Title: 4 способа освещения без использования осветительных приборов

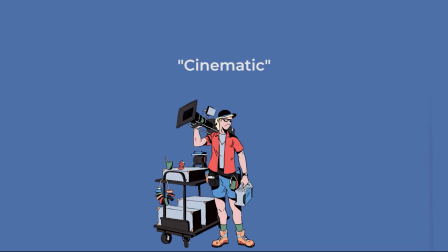Чувствую, что термин «кинематографический» в последнее время стал очень часто употребляться, особенно на Ютубе.
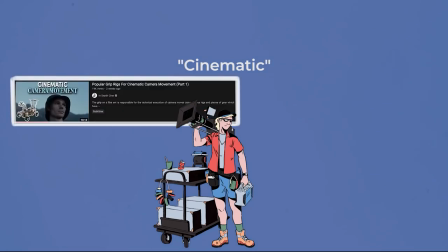И я тоже чувствую вину за вклад в это, потому что и сам злоупотребляю им.
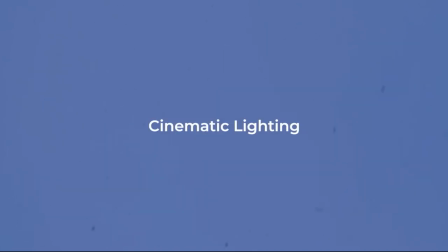Однако идея кинематографичного освещения, которая относится к качествам или характеристикам освещения,
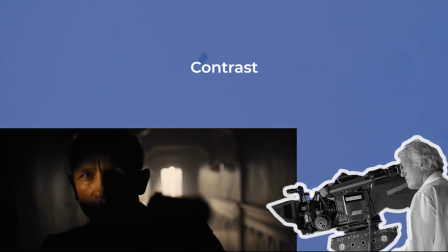которые используются в фильмах, связана некоторыми общими чертами. Контрастность — соотношение между самой светлой и самой темной стороной частью кадра.
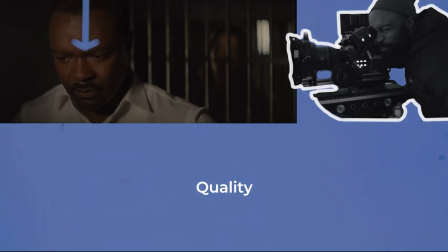Качество, является ли свет жестким, мягким, текстурированным или чистым.
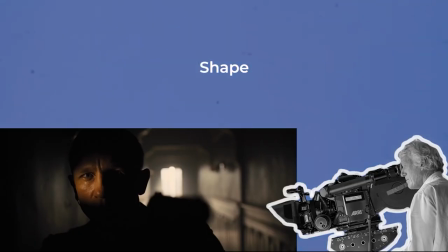И форма, то, как светом управляют.
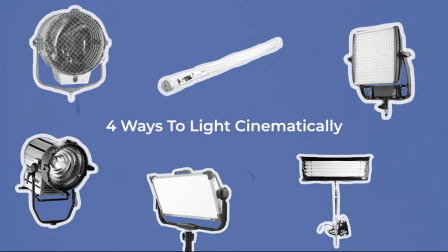В этом видео я расскажу о четырех способах, с помощью которых кинематографисты могут контролировать эти факторы, даже без использования каких-либо световых приборов.
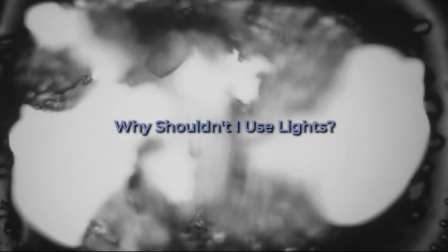Почему бы мне не использовать освещение? Вы можете спросить, почему я не должен использовать свет?
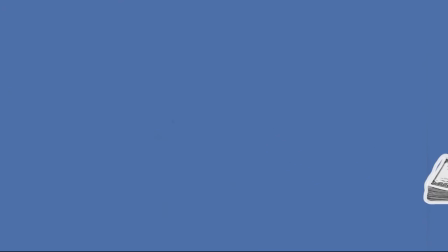Ну, самая очевидная причина — это экономия денег. Эти методы полезны, когда вас просят снять короткометражный фильм, у которого нет бюджета на оборудование.
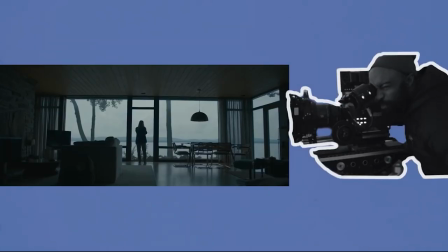Другая причина — личные предпочтения и любовь к естественному освещению.
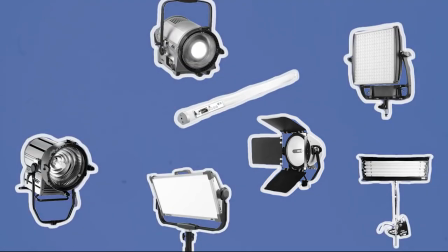Я работал с некоторыми операторами, которым нравится использовать тонну света, и другими, которые предпочитают работать с естественным светом на съемочной площадке.
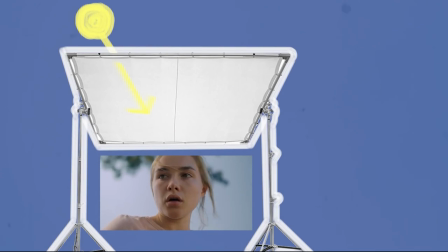Как правило, манипулирование освещением без осветительных приборов приводит к более натуральному изображению, которое предпочитают некоторые операторы.
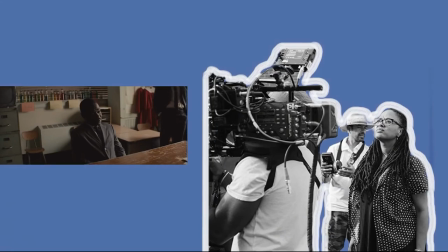Решение не использовать освещение также имеет свои недостатки.
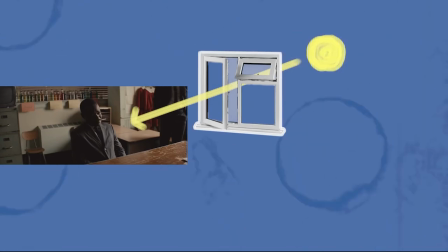Освещение постоянно, поэтому съемка без него означает, что условия оснащения и ваша экспозиция могут измениться во время съемки сцены,
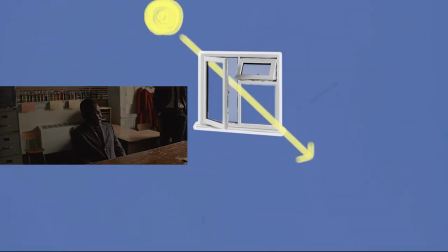если солнце зайдет за облако или изменит свое положение.
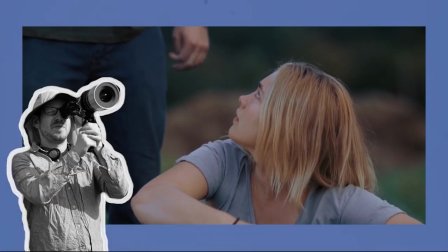Кроме того, для поддержания максимального контроля над освещением без приборов может потребоваться большое количество рассеивателей,
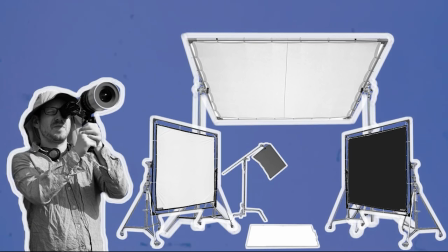большая команда, чтобы установить их и быть готовыми к перемещениям этого оборудования за движением солнца.
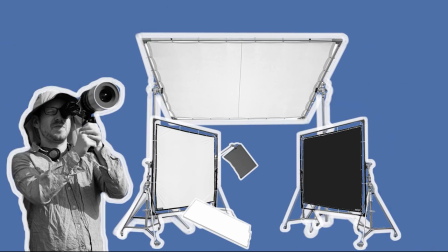Это может занять больше времени и, следовательно, противоречит цели экономии денег.
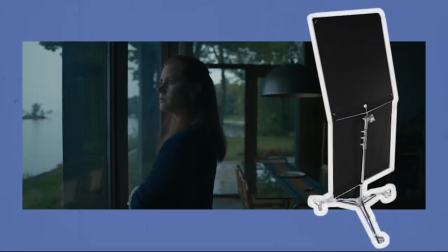Отрицательное заполнение. Самый простой способ работы без световых приборов заключается в уменьшении освещенности.
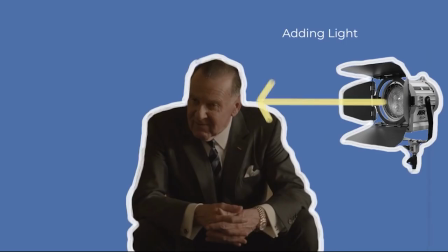Один из способов сделать это — отрицательное заполнение. Вместо добавления света с одной стороны лица для увеличения освещенности и создания контраста,
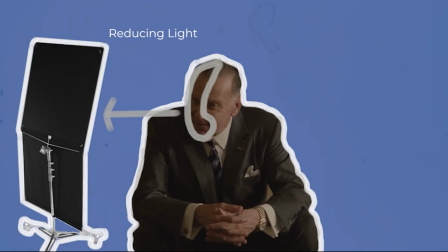отрицательное заполнение создает контраст, удаляя свет с другой стороны лица, уменьшая освещенность.
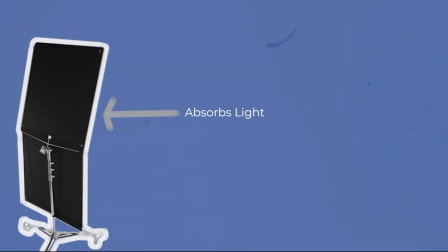Специальный черный материал поглощает свет и не отражает никаких цветов в световом спектре.
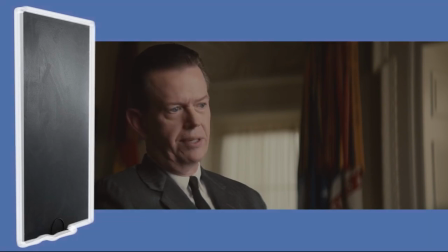Таким образом, при использовании черного полотна близко к одной стороне лица удалить свет и создаст тень.
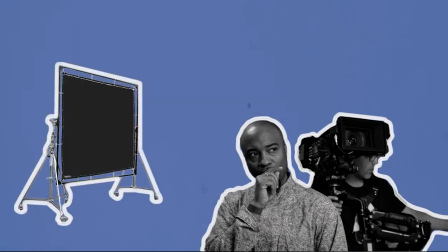Оператор может управлять светом, помещая черную поверхность там, где не нужно его отражение.
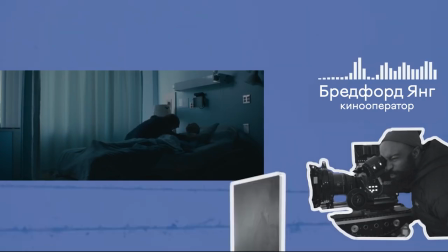Итак, первое, что я делаю, когда захожу в комнату, это затемняю потолок. Это придает свету наилучшую форму.
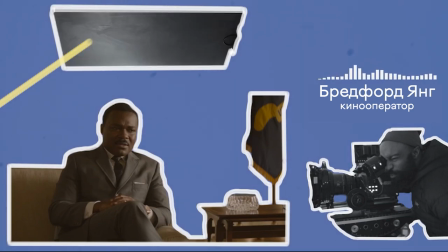Не всегда приятно видеть все эти отражения на лице. Мне нравится более углубленное отношение к теням, даже если они мягкие.
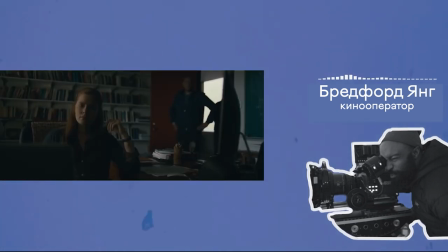А далее затемняю все, что не присутствует в кадре, пол и стены, чтобы более конкретно сформировать свет.
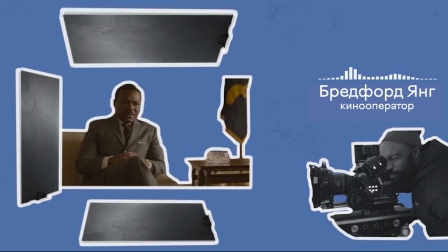Поскольку такое освещение не требует искусственного источника, оно создает контраст, и форма действительно мягкая и естественная.
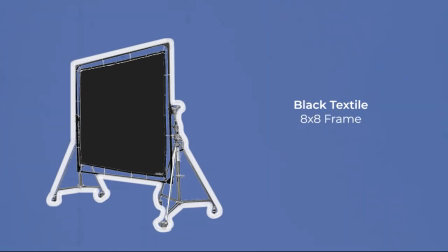Основные инструменты для этого включают в себя рамы с затемнением, например, 8:8, 12:12 и 20:20.
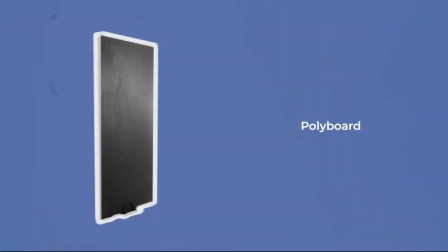А флопари 4:4, черная сторона которых состоит из поликарбоната или черного матового материала.
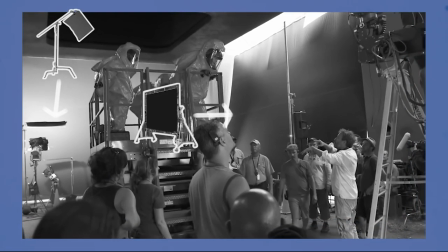Хотя эти методы и распространены в кинопроизводстве, любой DIY-метод работает не хуже.
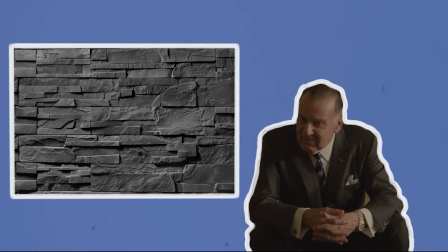Размещение персонажа рядом с окрашенной в темный или черный цвет стеной, использование любого куска черной ткани, который у вас есть, или даже черных мешков для мусора.
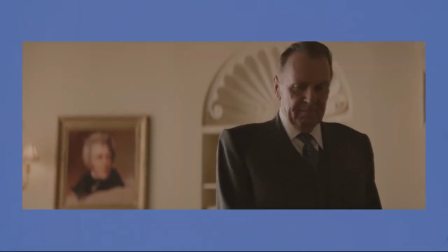Отрицательное заполнение — отличный способ создать контраст по дешевке.
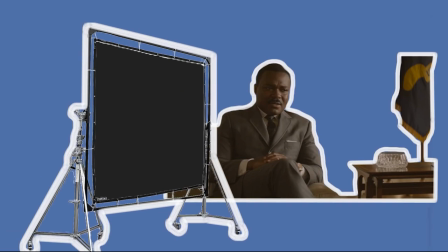Однако следует отметить, что чем больше площадь отрицательной заливки и чем она ближе к объекту съемки, тем больше эффект будет достигнут.
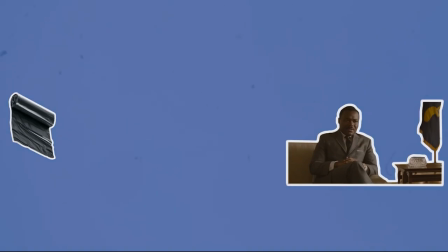Не ждите чуда, что вы будете держать черный пакет в 5 метрах от объекта и получите сильную тень.
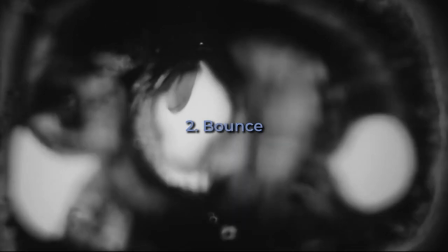Отражение света или отскок.
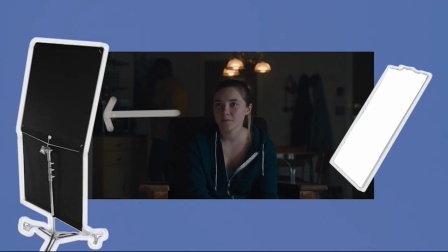В то время как отрицательная заливка ограничивает свет, отражение добавляет свет и работает обратным образом.
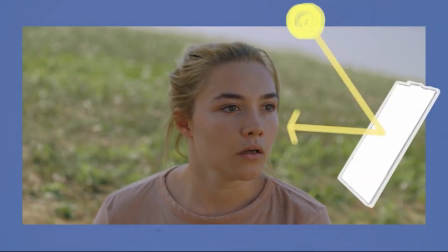Например, естественный солнечный свет может отражаться от белой или отражающей поверхности для создания нового источника света.
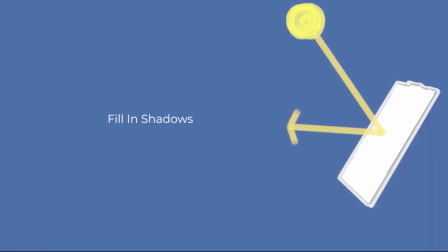Этот свет можно использовать для заполнения теней на лице или как ключевой.
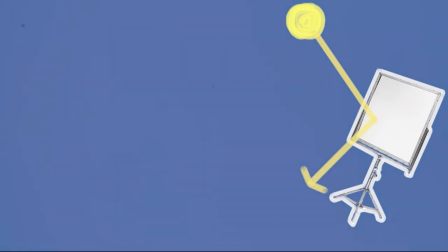Чтобы определить угол отраженного света, сначала вы находите, где отражается свет, направляя его под углом к земле,
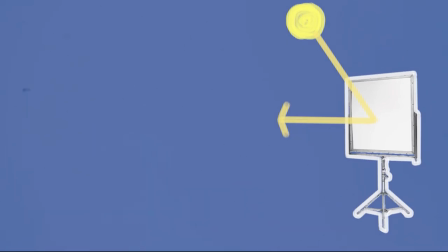а затем следуйте за отраженным светом, изменяя его угол и перемещая свет в правильное положение.
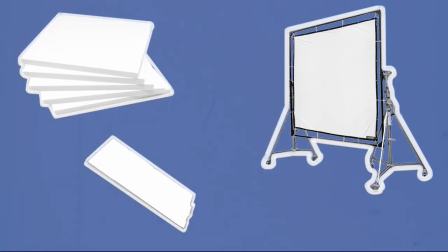Обычно белая поверхность используется для более мягкого отраженного света. Например, от рамки с белым ультратонким текстилем.
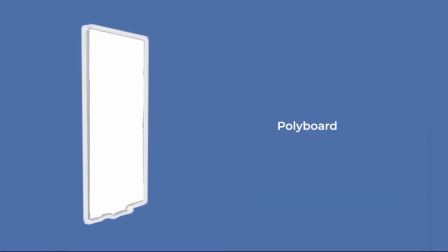Также используется белый поликартон или пенопласт.
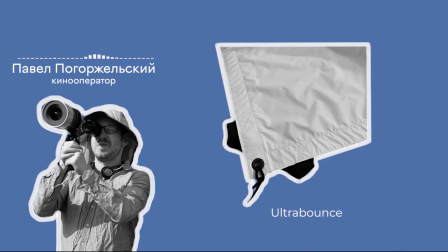Затем мы протестировали отражатели Ultra Bonds 20 на 20, ткань 20 на 20, и ткань оказалась лучшей.
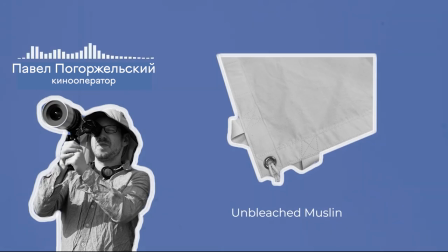Также потому, что костюмы персонажей были сделаны из того же материала, так что это выглядело очень органично.
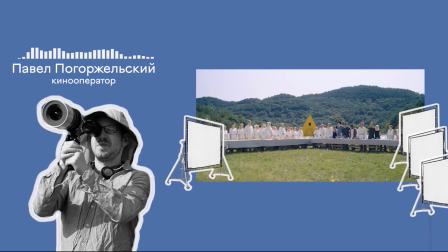Каждый день на съемочной площадке было 3 или 4 таких отражателя, чтобы контролировать контраст.
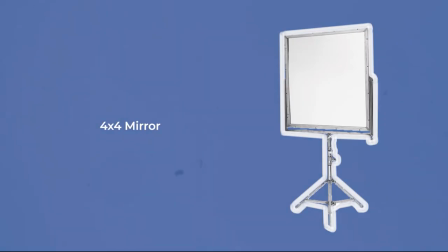Для более яркого света с более сильными тенями можно использовать отражающие поверхности, такие как зеркало или отражатели с фольгированным покрытием.
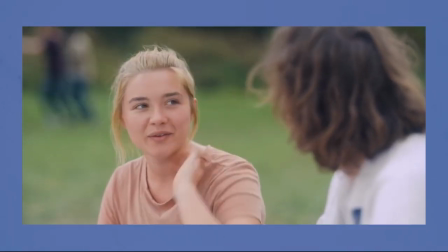Это может являться отличным способом смягчения и распространения самого мощного и натурального источника света — солнца.
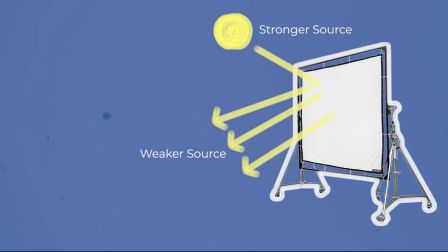Однако сила отраженного света будет ниже, чем у прямого источника.
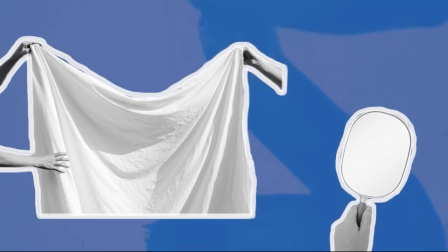Опять же, можно использовать самодельное решение для отражения света, от использования обыкновенной простыни до использования зеркала.
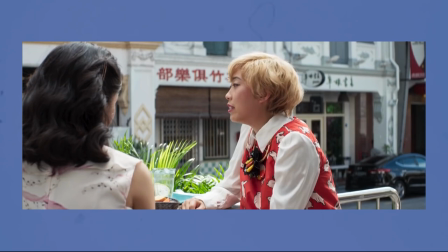Рассеивание или диффузия. А еще один способ смягчить свет, не отражая его, это рассеивание.
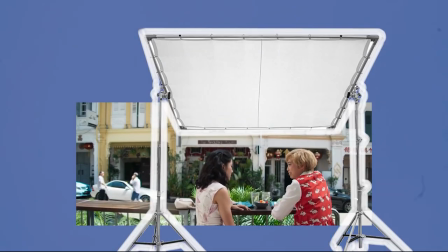Кинематографический прием использования диффузии.
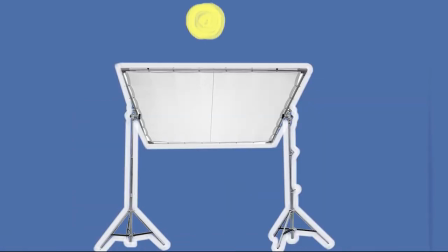Здесь между источником света и объектом добавляется полупрозрачный модификатор, чтобы смягчить контраст и тени.
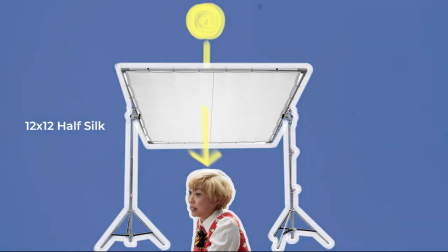Например, рама 12x12 с рассеивающим полупрозрачным материалом может быть размещена над головой между солнцем и объектом,
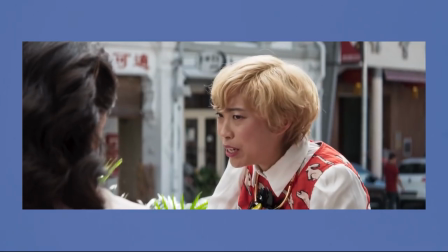чтобы смягчить интенсивность солнечного света и выровнять резкие тени.
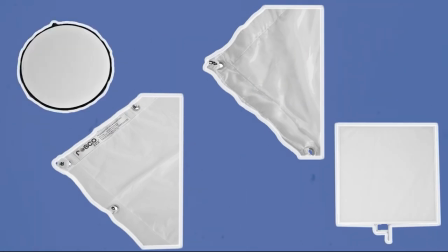Существует множество различных материалов, которые можно использовать для диффузии, например, текстиль,
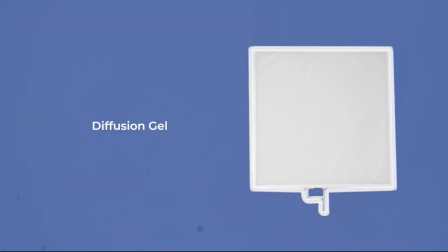такой как шелк или сетчатая ткань, просто фильтр или даже часть отражателя 5 в 1.
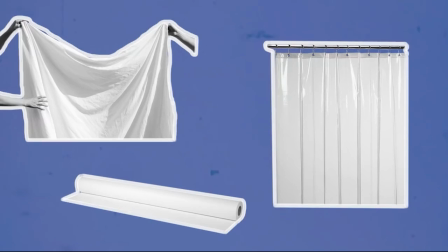Также возможны DIY-решения, такие как простыня, бумага или занавеска для душа.
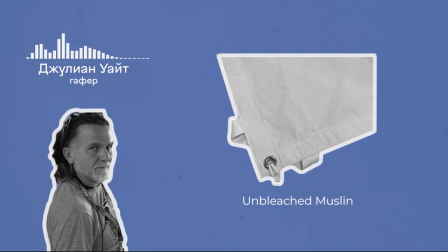Мы, как правило, используем небельный муслин, который легче.
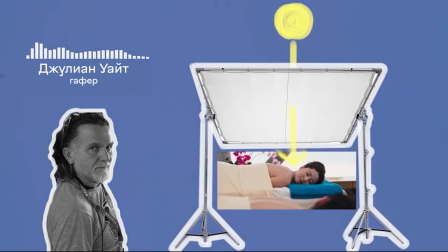Тонкий холст, через который проходит свет, отлично рассеивается, его можно порезать на куски.
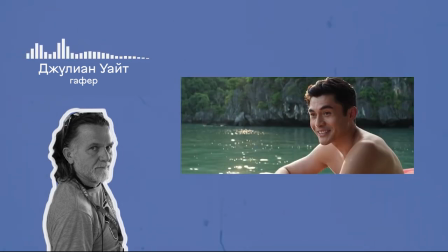Вы можете положить его на пол, он гораздо более универсальный, его можно постирать.
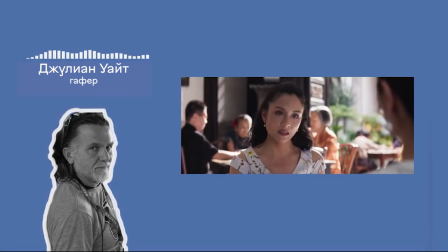В то время как с диффузионным пластиком вы такого сделать не сможете. Но на самом деле вы можете использовать все, что захотите.
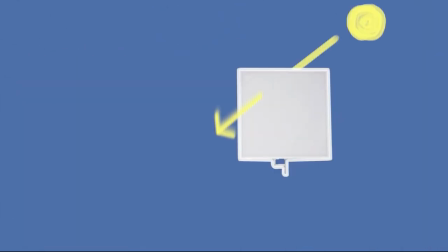Можете заехать в IKEA и купить занавеску для душа.
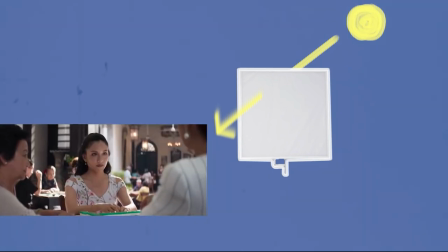Размещение диффузии перед большим источником света, таким как солнце, является экономически эффективным способом достичь освещения,
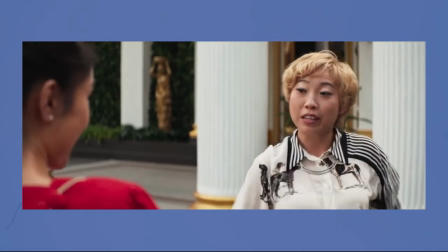которое является более красивым, мягким и кинематографичным, чем прямой солнечный свет.
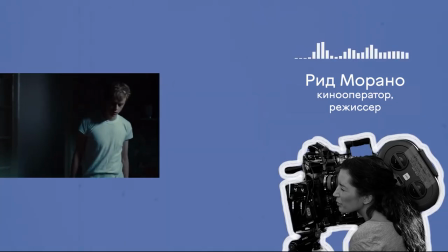Форма. Когда-то было время, мне все время хотелось освещать с трех сторон или сбоку.
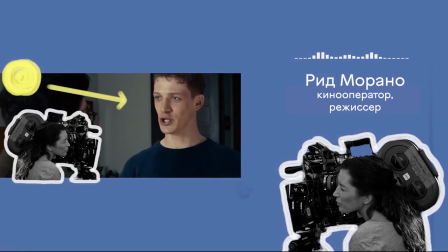А затем я поняла, что иногда в сцене возникают ситуации, когда камера находится у окна, а объект съемки лицом к источнику света.
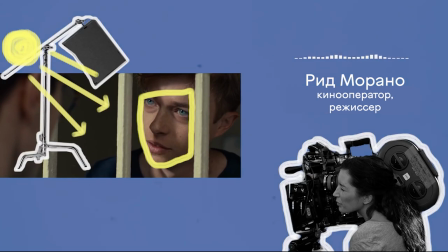И мое решение — это контроль света на площадке, отсечение, перекрытие и все вот это вот.
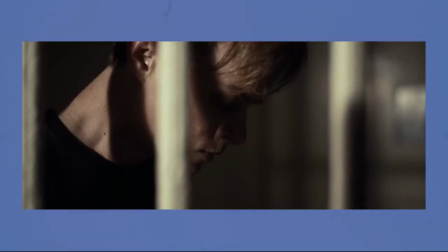Формирование или контроль того, как свет попадает на объект, является важным аспектом создания кинематографичного освещения без каких-либо приспособлений.
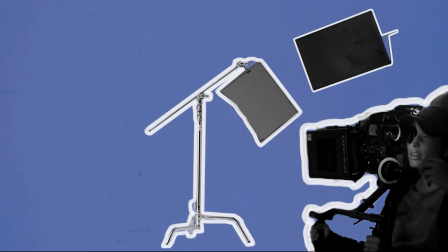Как говорит Морано, это можно сделать, поместив инструменты освещения или захвата,
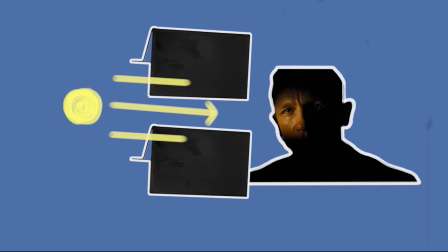такие как флаги, между источником света и объектом, чтобы повлиять на текстуру и форму освещения.
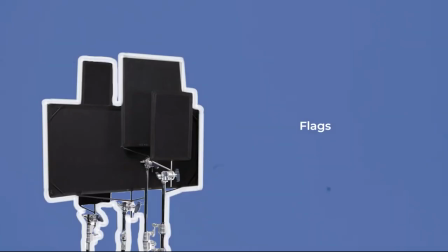Флаги из черного текстиля, установленные на рамках различных размеров, могут использоваться для блокирования определенных участков света.
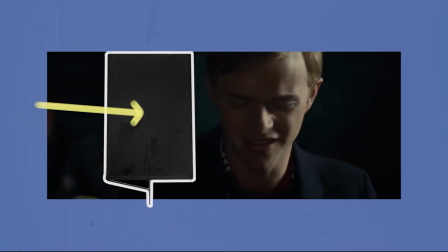Например, чтобы свет попадал только на небольшую область лица актера.
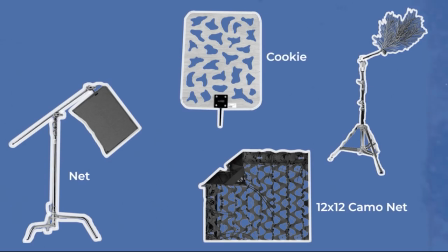Инструменты для придания формы включают различные сетки, камуфляжную сетку, сетку в виде печенек или дингл, ветку дерева, прикрепленную к подставке.